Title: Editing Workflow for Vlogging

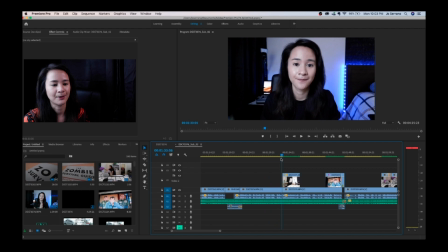So while I'm talking about the current situation, I'm also introducing supplementary shots.
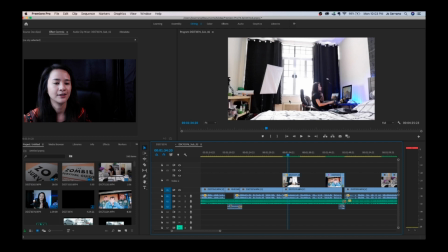So this is just me, and the camera is on a tripod, so it's just, I'm using a zoom out effect in Premiere to give like a little bit of drama.
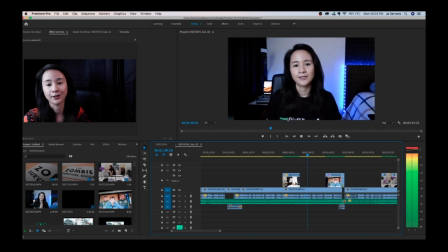And then goes back to me.
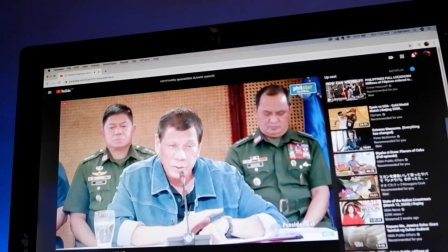And then I started introducing another supplementary shot.
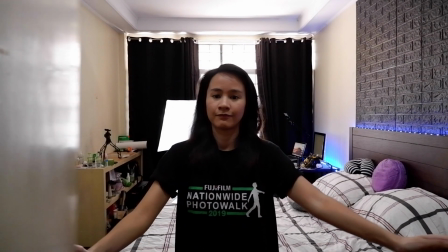And if you notice, this one pans into my black curtain.
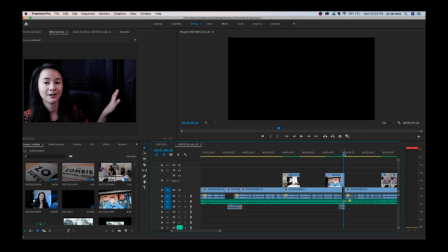And since my black curtain is the same color as when it gets dark, I place my camera inside the cabinet.
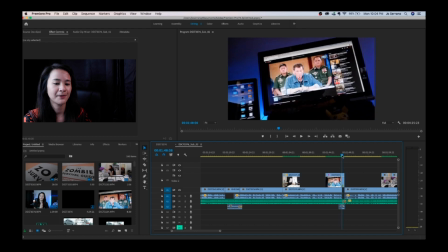So it's like an invisible cut, but I just match the colors so that it match seamlessly.
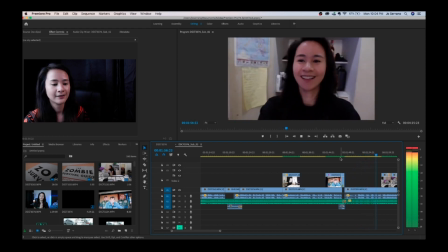So there, I start talking about general cleaning, another B-roll.
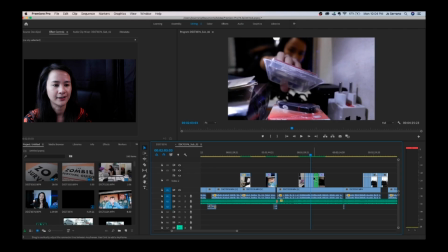This footage right here is used in 4K because I had to crop in, but when I'm cropping out, the file needs to be a bit bigger to give that effect.
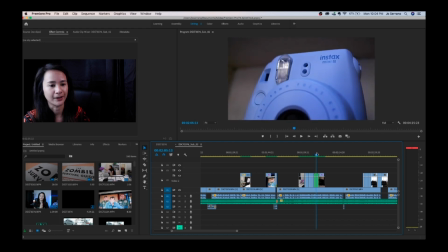This one is shot in 60 frames per second. That's why it's in slow-mo.
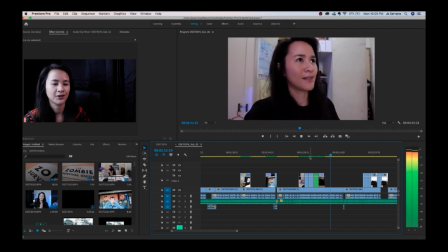And then switches back to me talking.
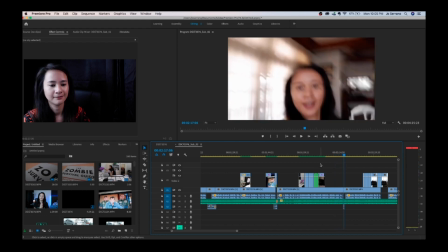And then this part right here is another invisible cut. But this time, I didn't cut it by matching the colors.
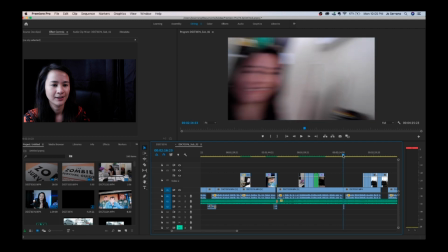I cut it based on matching the action. So since I am panning towards the right, I make sure the next footage
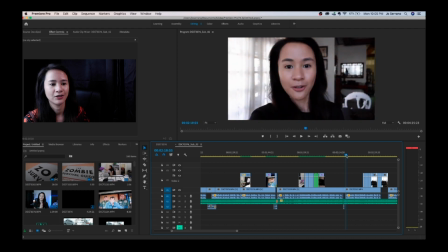is the same direction going to that new footage. So it just cuts seamlessly because I'm using the camera movement to hide the cut.
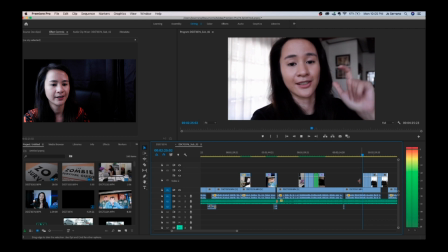So that's me again, talking about, well, exercising.
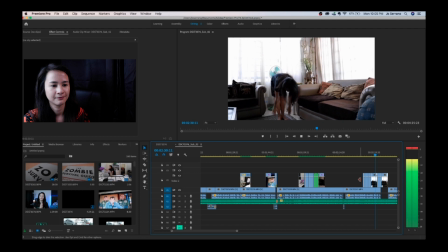And using different cuts. This type of cut is called jump cut, meaning I cut in the same frame,
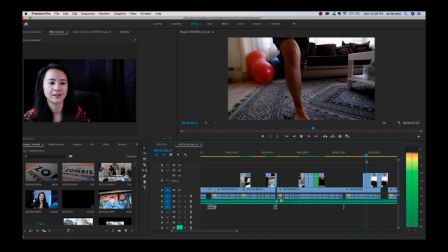but your subject is doing a different action.
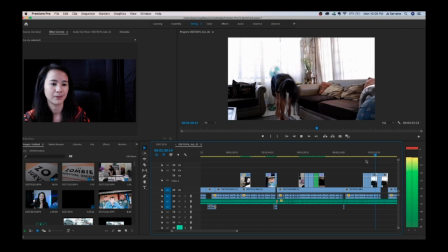So it's the same frame, but it's being cut because I'm doing different action.
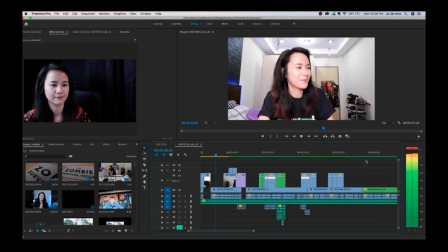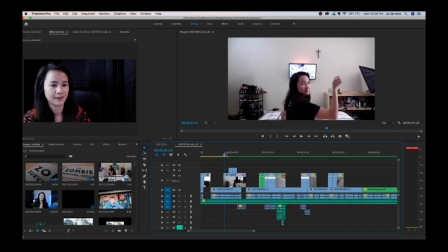And it goes to the TV sequence. Another B-roll.
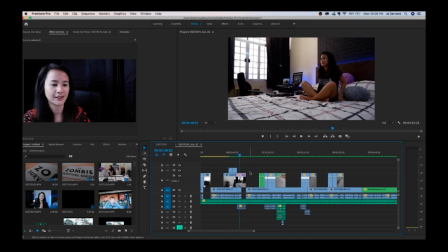Slow motion, slow motion. This is actually a hand shot.
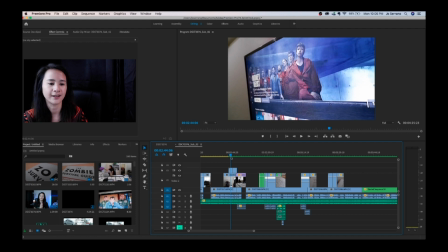I didn't use a gimbal or anything because the Fujifilm X-A7 has a digital stabilization as well. I just turned it on so that I could do easy hand movement, zooming in or zooming out.
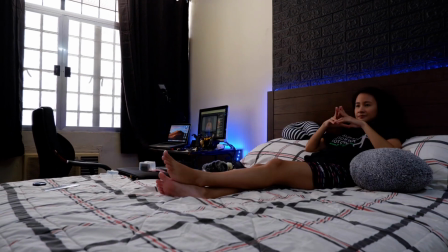And this is actually a time-lapse sequence using the Fujifilm X-A7.
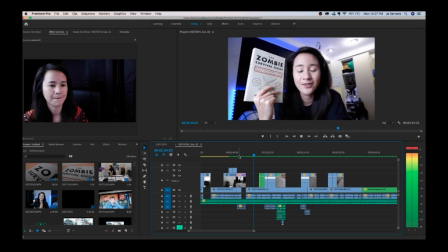Okay, and then now we're gonna introduce me about the book that I found while I was doing the general cleaning.
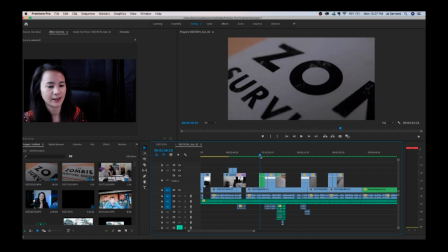So, right here, this is actually a speed ramping sequence.
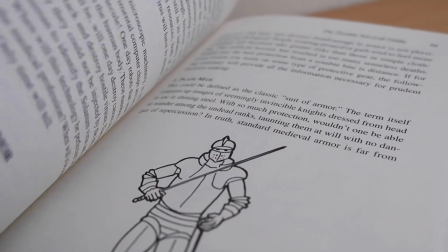So, it started slow and then became fast, slow, fast, and then slow again.